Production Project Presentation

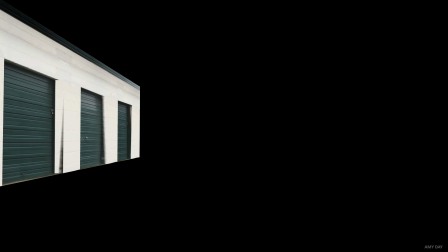[4:07]
This helped immensely as it removed most of the problems such as doubling, textures, and with a few patches the buildings looked much better.
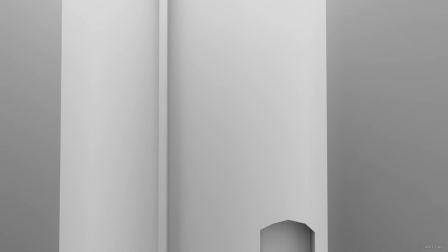[4:19]
Now I moved on to rendering out some passes.
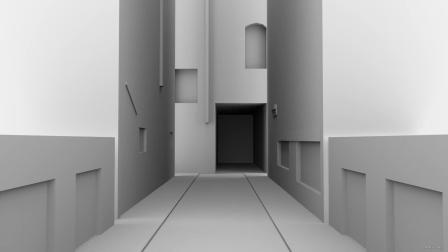[4:22]
The first pass I knew I wanted to render out of Maya was an ambient occlusion pass, as this pass would add depth to the scene.
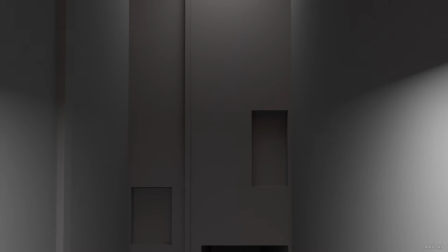[4:28]
I also received feedback that a depth pass would be beneficial to the scene as it helps dilute the colours further back in the scene,
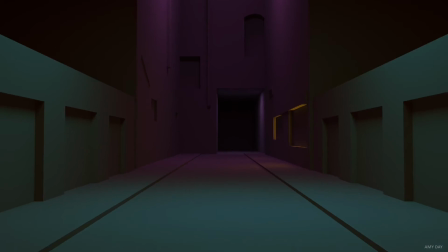[4:36]
which would make the scene seem more realistic. For the lights, I created them in Maya initially but had trouble rendering them out.
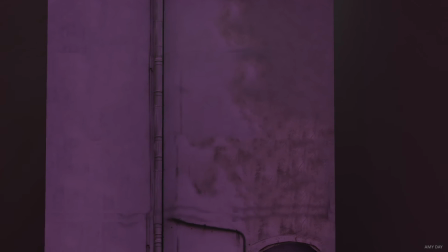[4:43]
I therefore decided to create them in Nuke, with this being the outcome.
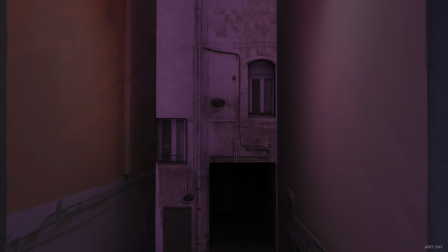[4:47]
After receiving feedback on how using Maya lights can allow me to have much more control over the scene,
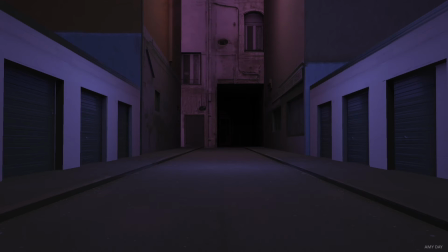[4:53]
I went back into Maya and attempted to render out the lights again. Fortunately, this time worked and each light was rendered.
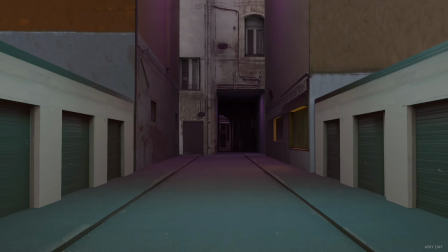[5:00]
Then in Nuke, I manipulated the colours and intensity of the lights. Now was the time to add additional elements to bring the sequence to life.
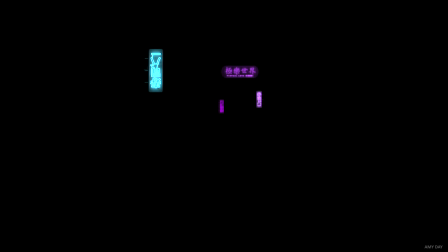[5:09]
The first thing I added was some neon signs. I rendered these out of Maya using the plugin RenderMan, which allowed me to turn geometry into mesh lights.
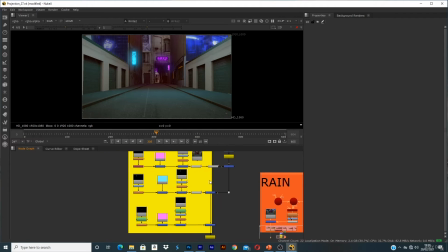[5:18]
To add the flicker to the signs, I manipulated the grade intensity and the merge mix.
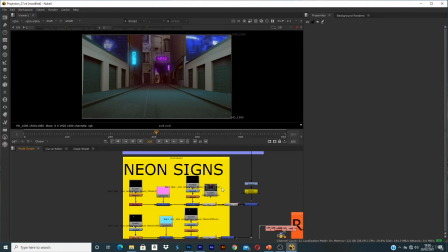[5:23]
I then used the curve tool to track these light changes and link these attributes with the main lights via an expression.
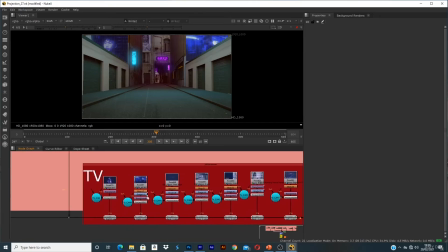[5:31]
Next, I created the TV screens. I exported planes out of Maya in the correct positions and then projected videos onto them.
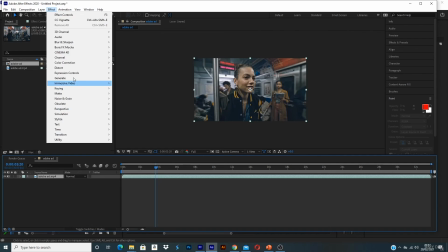[5:38]
To make the screens look more like LED screens,
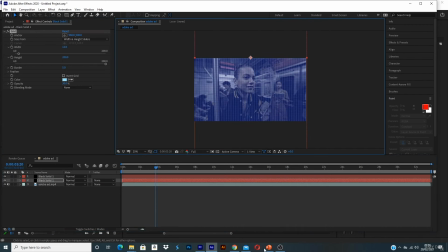[5:41]
before projecting them I took them into After Effects and added some grids and colour corrections to reflect LED properties.
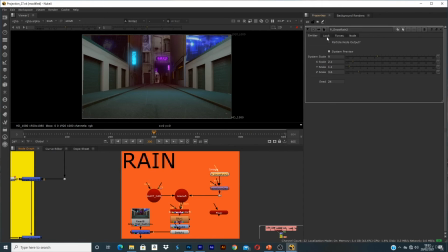[5:48]
The final step was to create the rain. To do this I used the Nuke plugin and just manipulated the size, speed and colour of the droplets.
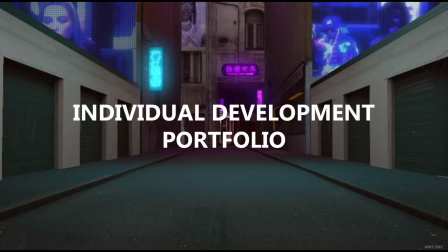[5:56]
Now I'm going to discuss my individual development portfolio. To keep up with my initial plan and pipeline, I made sure I worked on the product every week and actively sought feedback.
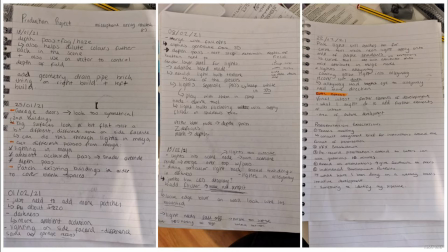[6:07]
I kept a log of all the feedback I received each week, and this is a copy of my notes from each week. I tried to implement all feedback I received in order to create the best product possible.
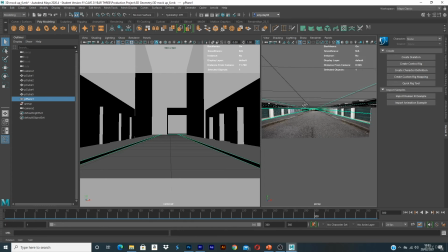[6:18]
An example of some feedback that I took on board involves the geometry and how detailed it is. Initially I had very basic geometry and I was informed that by creating a few recesses,
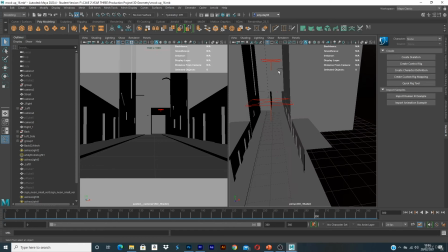[6:29]
edge loops and extruding the geometry it would add more depth and realism to the scene.
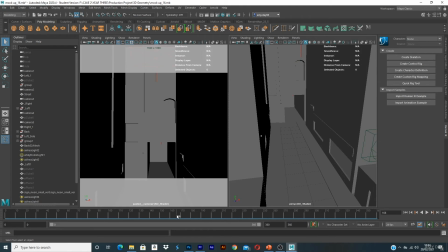[6:34]
I am extremely happy I took this advice, as the result of doing so made aspects of the scene such as the windows look more realistic,
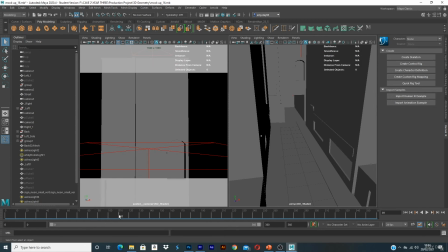[6:42]
as the art being projected correlated the shape and depth of the real world.
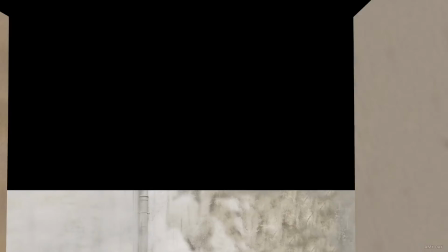[6:47]
This is a quick run through of my iterative development and the tests I conducted throughout this module.
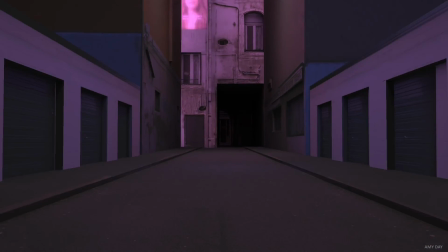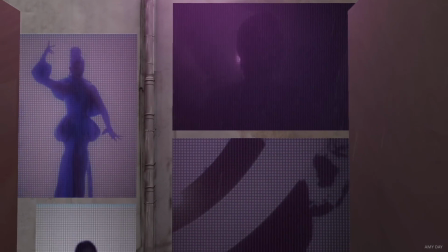[7:01]
I believe I worked well throughout this module.
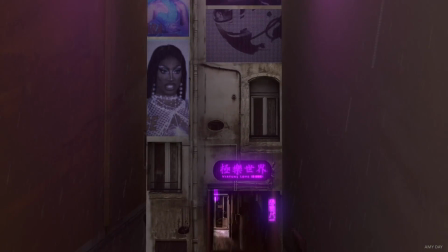[7:04]
I think my final product represents my initial idea well and it portrays all the fundamental aspects I wanted it to represent by the end of the module.
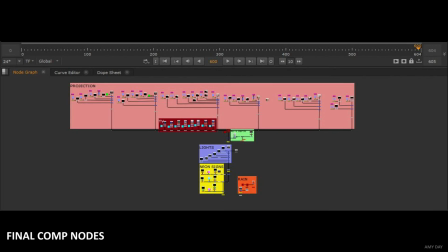[7:12]
I think I followed my pipeline and my plan of action well,
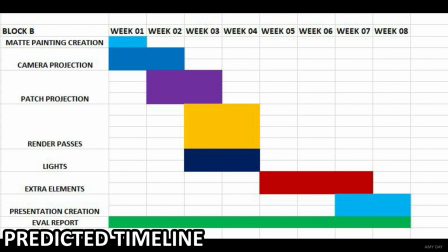[7:15]
but I do believe I didn't think that the projection phase would take as long as it did due to all the patching and doubling problems that occurred,
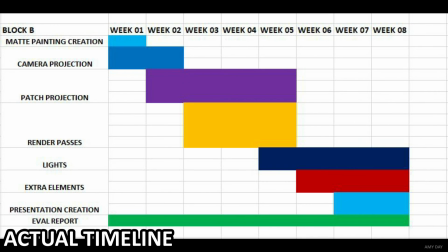[7:22]
and I spent longer than anticipated on this phase. The rendering of the passes and neon signs also took longer than expected. So if I was to have a do-over per se, I would definitely make sure I put aside a good chunk of time for these phases.
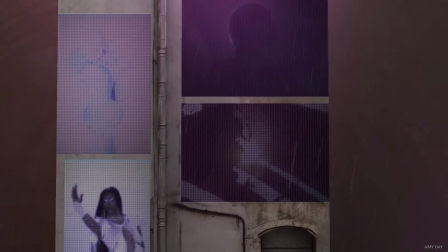[7:36]
I would also broaden the audience for my feedback.
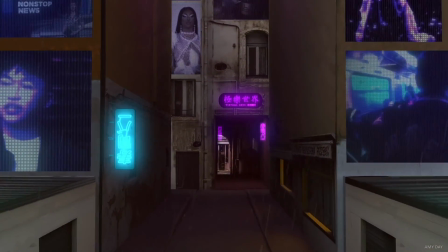[7:40]
I relied solely on feedback from the online sessions, and although this feedback did provide rich and effective suggestions,
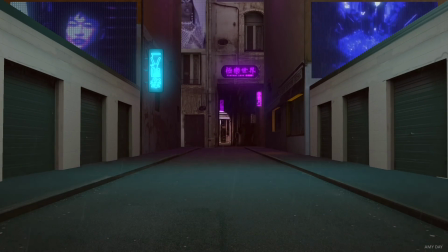[7:46]
by seeking even more I believe the product would have been even more dynamic.
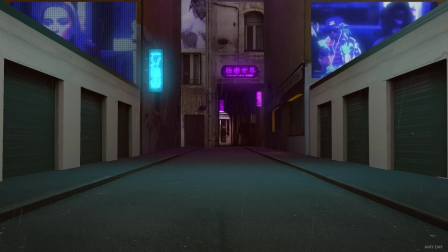[7:51]
I would also like to thank everyone who gave me feedback and suggestions, as without these I don't think my product would be as elevated as it is, so thank you.
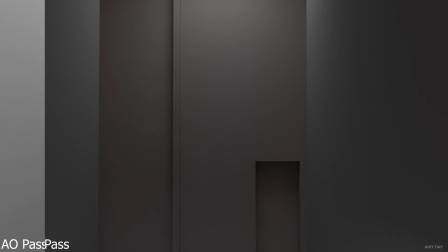[8:00]
In the future, to further develop the product and add further elements of interest,
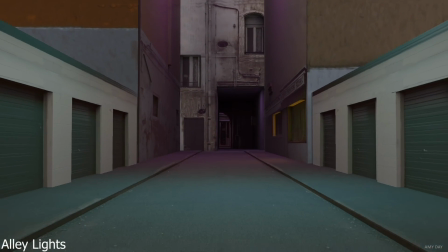[8:04]
I would like to add the live action footage that I originally planned to include, as well as perhaps someone walking along the street,
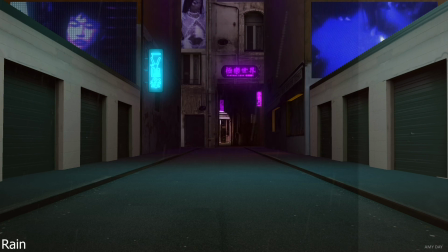[8:11]
as I believe this would elevate the sequence a lot further. This concludes my presentation.